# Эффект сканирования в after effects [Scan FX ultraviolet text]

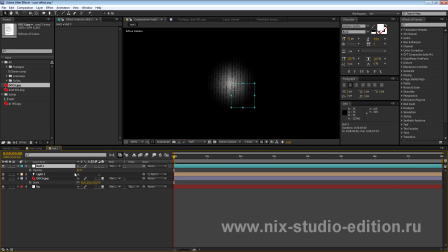255s
Таким образом, если мы будем изменять прозрачность у нашего нулевого объекта, мы будем изменять прозрачность у нашего источника света.
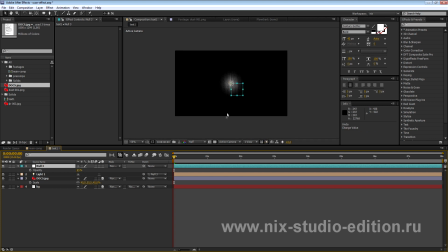263s
Что, в принципе, удобно, когда мы будем создавать несколько копий света. Теперь нам нужно сделать несколько копий этого света, так чтобы выстрелился ряд. Наш свет я по Y поставлю на 200.
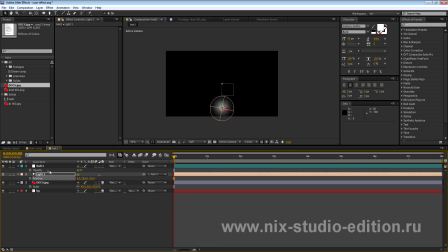276s
Так как мы привязали наш свет к нулевому объекту, то наша позиция сбросилась, и теперь идет отсчет относительно позиции этого нулевого объекта.
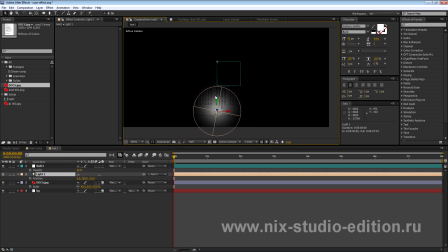285s
Итак, я поставлю 200 по Y наш свет, и теперь сделаю несколько копий вверх, так чтобы у нас была линия с шагом 50.
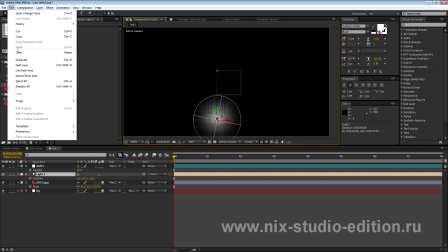293s
Иными словами, мы просто копируем наш свет, нажимаем Edit Duplicate, открываем позицию P и ставим здесь не 200, а 150.
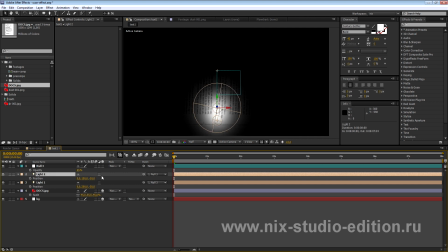302s
И делаем то же самое с шагом 50. То есть нажимаем Ctrl-D, это горячая клавиша, горячая кнопка. Опять же здесь ставим 100 по Y и так далее до минус 200.
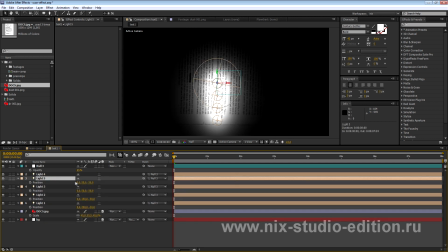313s
Конечно же, если у вас композиция больше разрешением, чем сейчас моя рабочая, что в принципе и должно быть так, то ваших источников света должно быть больше, соответственно.
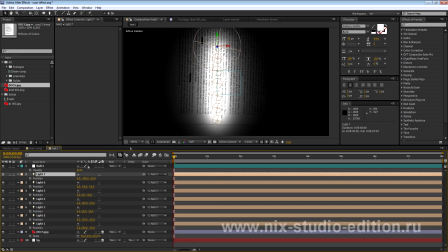322s
Дальше идут отрицательные значения, минус 50, минус 100 и так далее. Вообще можно было копировать не по одному, а несколько сразу копий делать.
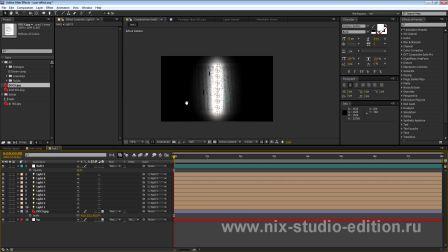330s
Ну это кому как удобно. Итак, вот мы скопировали, у нас есть вот такой вот ряд нашего источника света, и с помощью нулевого объекта мы можем спокойно им управлять,
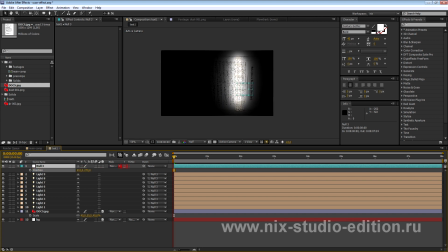337s
соответственно, делая вид вот этого сканера и сканируя страницу якобы.
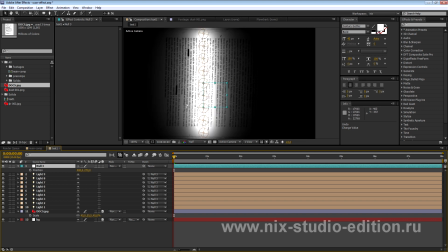342s
Итак, чтобы это все выглядело более правдоподобно, нам нужно понизить немножко яркость у нашей страницы в параметрах Docs.
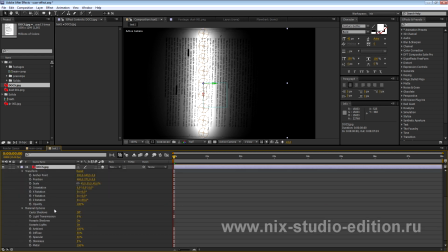352s
Открываем параметр Docs, открываем Material Options и Specular ставим на 25%, где-то вот так.
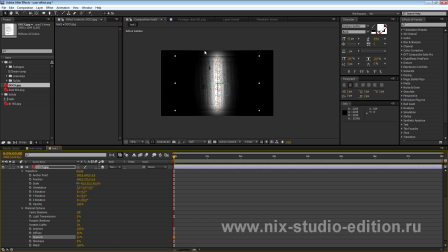358s
Нам нужна достаточно большая широкая область, чтобы это все ярко освещалось, то есть не только вот эта вот прямая линия, которая будет сканировать, но и область сканирования, то есть она будет также освещаться ярко.
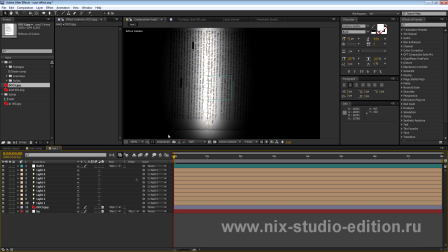371s
Итак, теперь создаем нашу лампу сканирования, то есть вот эту вот яркую часть, меч джедая, так сказать.
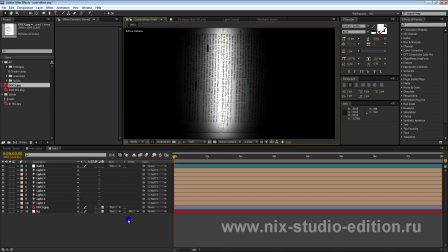379s
Чтобы создать лампу, нажимаем правую кнопку мышки, New Solid,
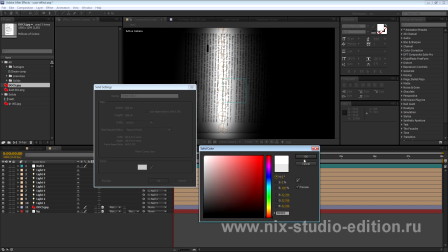383s
и создаем здесь белый solid слой, который будет нашей лампой.
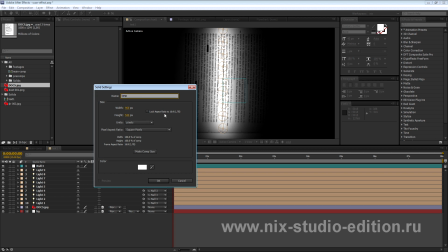389s
Я назову этот слой как Lamp. Теперь ставим его в Solo Mode.
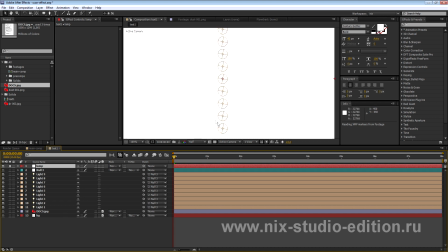393s
Также я отключу все источники света, чтобы не было вот этих вот указателей здесь ненадолго.
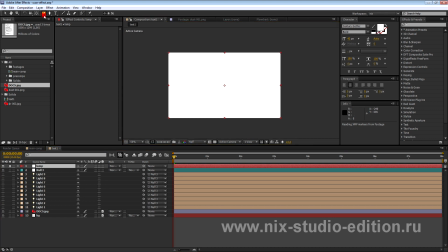399s
Где-то вот так. Теперь выбираем инструмент Rectangle Tool, то есть инструмент квадратной маски. Если у вас ее нет, вдруг она пропала, и вы не знаете, что делать, то просто зажимаете левую кнопку мышки на этом инструменте, и у вас выпадает вот такой вот список. В принципе, можете нарисовать и с помощью Paint Tool, но с маской прямоугольный будет быстрее гораздо.
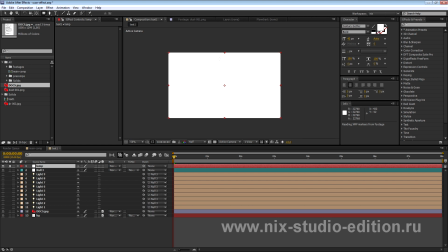417s
Итак, рисуем две продольных маски.
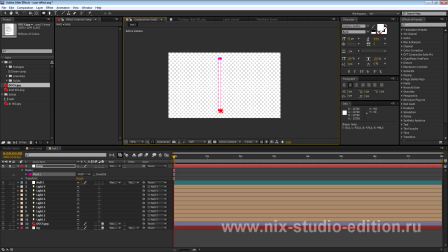420s
Моя первая маска будет вот такой вот где-то, не очень широкой. А вторая будет примерно такой же, но чуть пониже будет находиться. И будет где-то вот такой по величине.
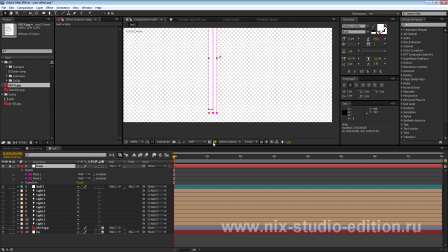433s
Я отключу Transparency Grid, чтобы не было вот этого фона в виде шахматной доски, которая показывает прозрачность, и отключу маски.
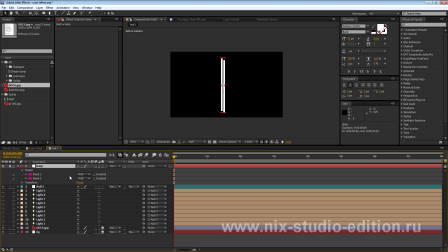442s
Теперь применим на эти две маски фильтр, который называется Box Blur.
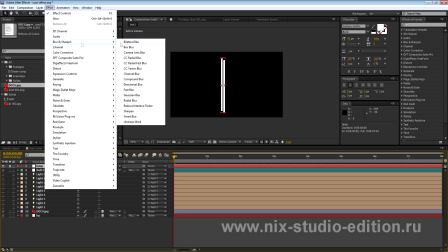447s
Он дает хорошее размытие,
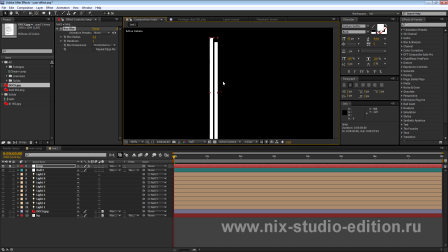449s
которое достаточно удачно придает вид вот этим вот линиям в виде флуоресцентной лампы, ну или каких-нибудь ламп. Ставим Blur Radius как 10, допустим, можете поставить поменьше, там в зависимости от композиции,
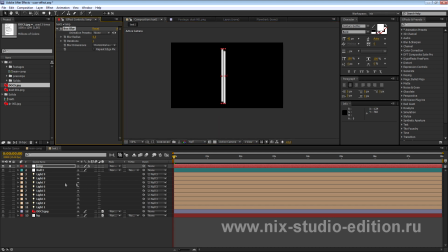463s
как это все будет выглядеть, но можно вот 6, я думаю, поставить, где-то около того. Итак, теперь применяем фильтр, который называется Stylize Glow. Ставим Glow Colors как AB Colors. A Color ставим как синий, темно-синий цвет, окей.
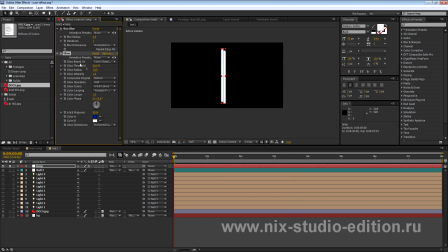479s
А B Color будет как белый цвет. Threshold я поставлю где-то около 25%. Радиус около 40%. А интенсивность около, наверное, 5%. Ну, можно, конечно, поиграть с этими значениями, чтобы добиться своего результата. Где-то, может быть, даже 3%.
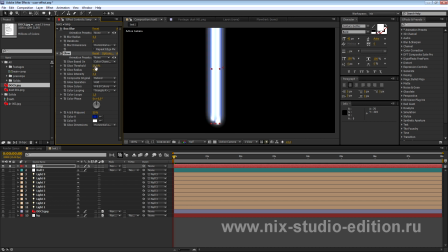496s
И threshold около, наверное, 50. Как, в принципе, и радиус.
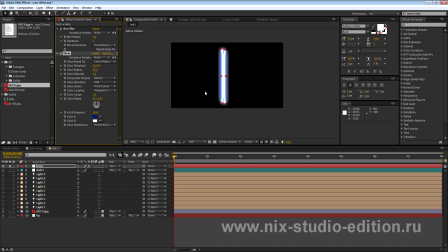502s
45-50. Где-то вот так.
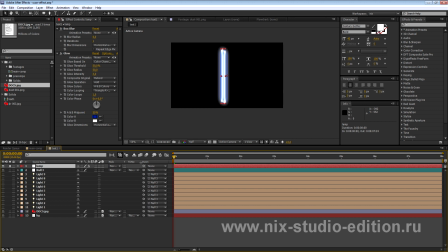503s
Это будет что-то примерно похожее на лампу. Плюс мы будем накладывать мод, режим на add.
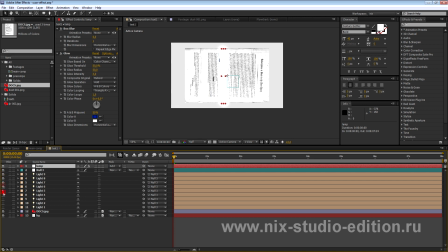510s
Additive мод. Который вкупе с светом. Включаем, кстати, наш свет.
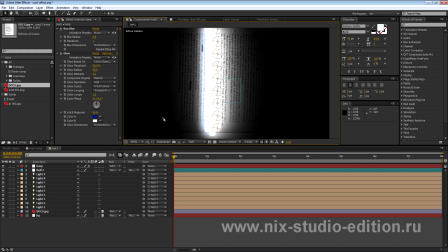515s
Будет придавать вот такой вот вид нашей лампы, которая будет сканировать. Но, опять же, она не должна быть настолько яркой. Поэтому поиграйте со значением glow threshold и радиус.
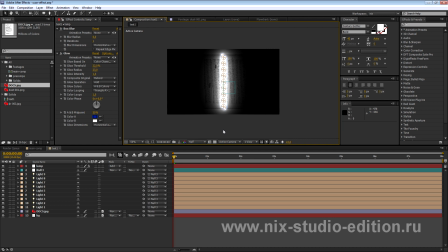524s
И, кстати, чтобы удобнее было работать и удобно было видеть все действия, которые здесь происходят,
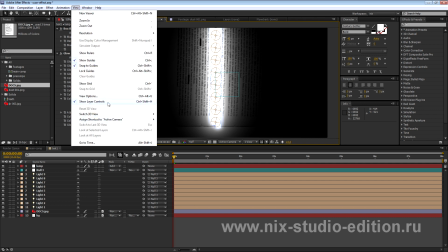532s
нажимаем View, Show Layers Control, снимаем чекбокс, либо Ctrl-Shift-H.
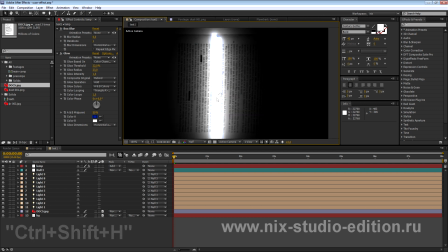538s
Скрываем все настройки и вот будем видеть вот такую вот примерно лампу.
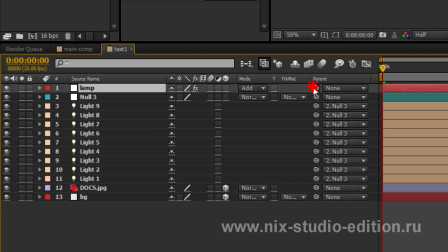541s
Опять же, эту лампу мы должны привязать к нашему нулевому объекту, так чтобы она у нас также двигалась и сканировала.
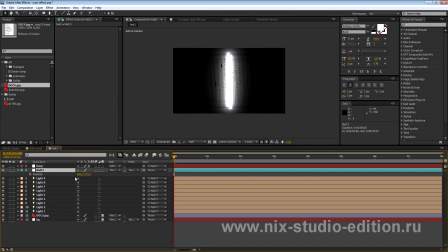548s
Итак, вот мы привязали, теперь если мы будем управлять нашим нулевым объектом, у нас будет идти наша лампа. Ну, соответственно, чуть попозже сделаем анимацию этого появления и появление текста. А сейчас сделаем цветокоррекцию так, чтобы это все выглядело более естественно и с таким синеватым оттенком.
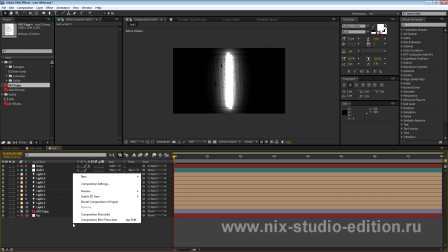567s
Ну, по крайней мере, я синеватый оттенок сделаю. Итак, нажимаем правую кнопку мышки New Adjustment Layer.
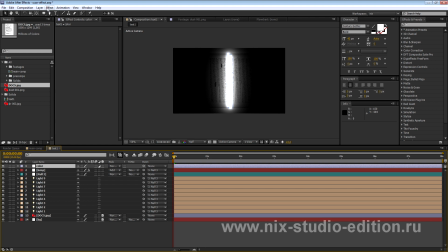574s
Adjustment Layer. Я назову его как Color. И применяем фильтр, который называется Color Correction Color Balance.
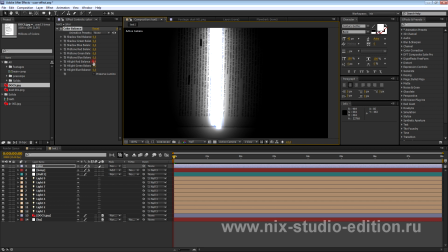582s
И работаем с highlights, то есть с яркими цветами. Поставлю red баланс, то есть красный уберу на минус 20 где-то.
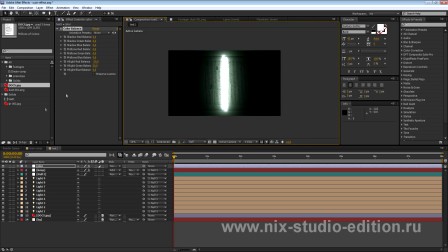589s
Зеленый баланс будет 20, чуть такой зеленоватый цвет. Ну и синий поставлю где-то около 35. Можно даже поставить чуть побольше, но тогда возможно будет появление очень такого сильного синего цвета.
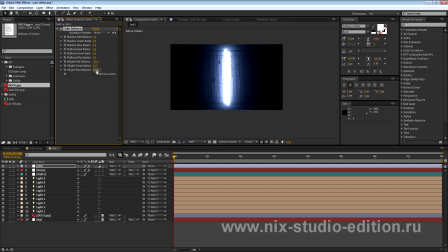604s
Но в данном случае я поставлю где-то около 50, наверное. Теперь будем создавать анимацию появления. Опять же, вам нужно решить, сколько будет идти анимации плюс появление текста. В своем превью я поставил по единице, что достаточно быстро, особенно если мы будем добавлять какой-нибудь light sweep.
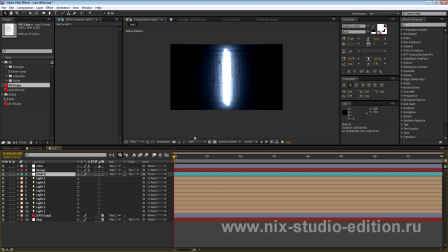619s
Поэтому поставим на 2 секунды переход вот этого сканирования к нашему тексту. Итак, чтобы сделать анимацию, нажимаем P у нулевого объекта и будем с помощью вот этой позиции P создавать анимацию.
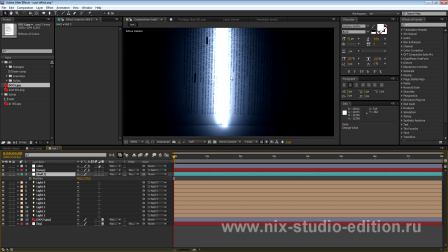633s
Кстати, чтобы все вернуть, то есть все показатели слоев и всего остального,
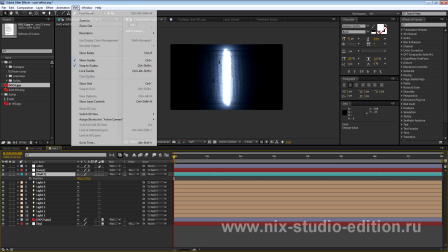638s
опять же нажимаем Ctrl-Shift-H, либо View Show Layers Controls.
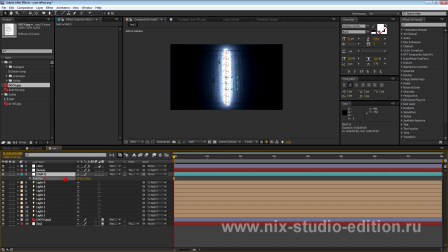643s
Ну, кто, конечно, без них не может обойтись. Итак, сканирование у нас будет начинаться вот с начала страницы.
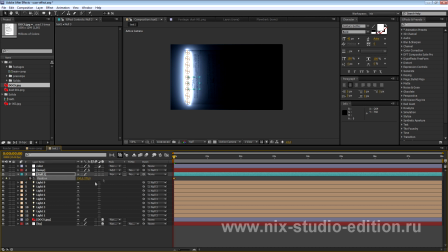649s
Здесь, в принципе, и ставим ключик на 150 у меня в данном случае. Я этот ключик немножко отодвину на полсекунды вперед, чтобы у нас не сразу шло сканирование, а чуть с таким запоздалым видом. Где-то на полсекунды, опять же. И где-то через 1,5-2 секунды,
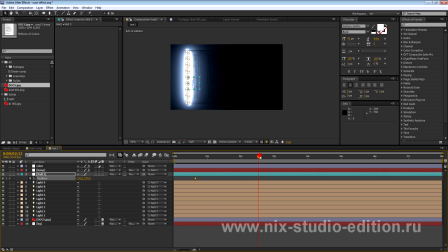668s
в моем случае это на 65-м фрейме, где-то вот здесь сканирование будет заканчиваться.
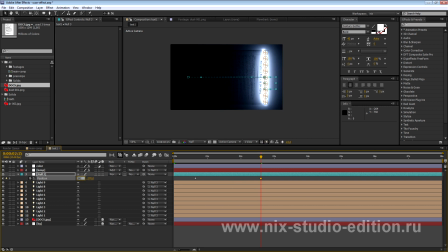674s
То есть, иными словами, идти вот сюда вот, на 800. Вот у нас создалась вот такая вот обычная анимация.
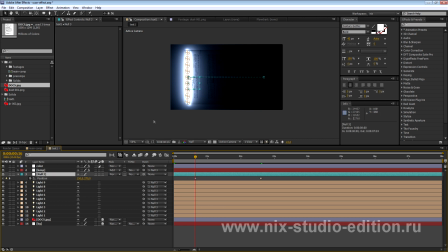680s
Теперь будем создавать, опять же, затухание вот этого всего. Будем настраивать параметр прозрачности.
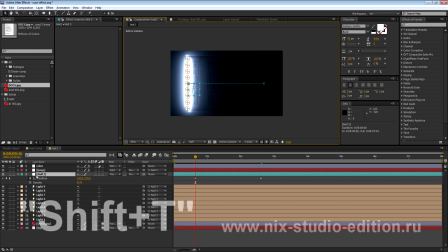686s
Зажимаем Shift, нажимаем T, чтобы у нас добавился пункт прозрачности. Опять. Либо, опять же, находим в параметрах Transform. Ставим здесь ключик на 65. В данном случае вот здесь поставлю чуть вперед этот ключик, чтобы он появлялся все равно и шел сразу.
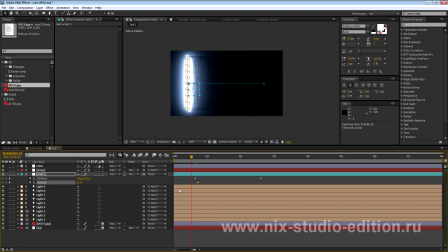701s
А где-то на 4 или 5 фреймах назад ставим параметр прозрачности на 0.
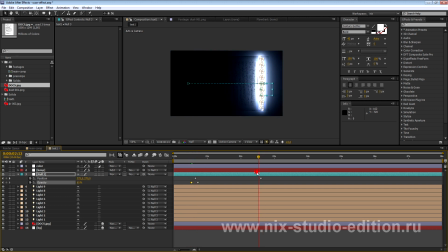707s
Так, чтобы наш свет появлялся, вспыхивал. То же самое делаем и в конце. То есть ставим здесь ключик впереди чуть-чуть. Ну и затухание на 0. Аналогичный способ и аналогичные ключи у нас будут в параметре lamp, так чтобы у нас лампа тоже затухала.
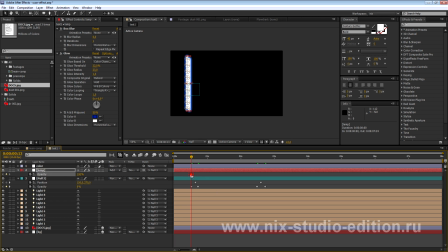724s
Открываем параметр прозрачности, ставим здесь ключик на 100, отодвигаем вот там, где у нас 65% у нашего нулевого объекта. Вначале ставим 0. Ну, опять же, у нас появляется лампа, идет вот сюда, где ставим ключик на 100, и опять же идет затухание на 0.
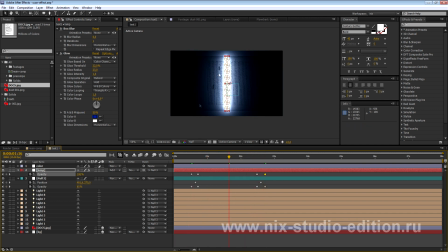743s
Где-то вот так. Да, и кстати, я забыл, наверное, некоторым сказать,
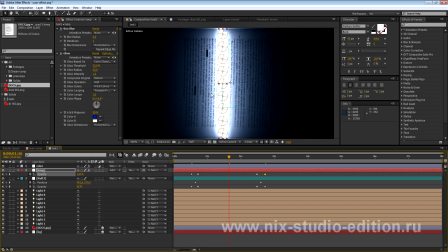747s
что мы работаем в 16-битной композиции так, чтобы избежать бендинга, так называемого.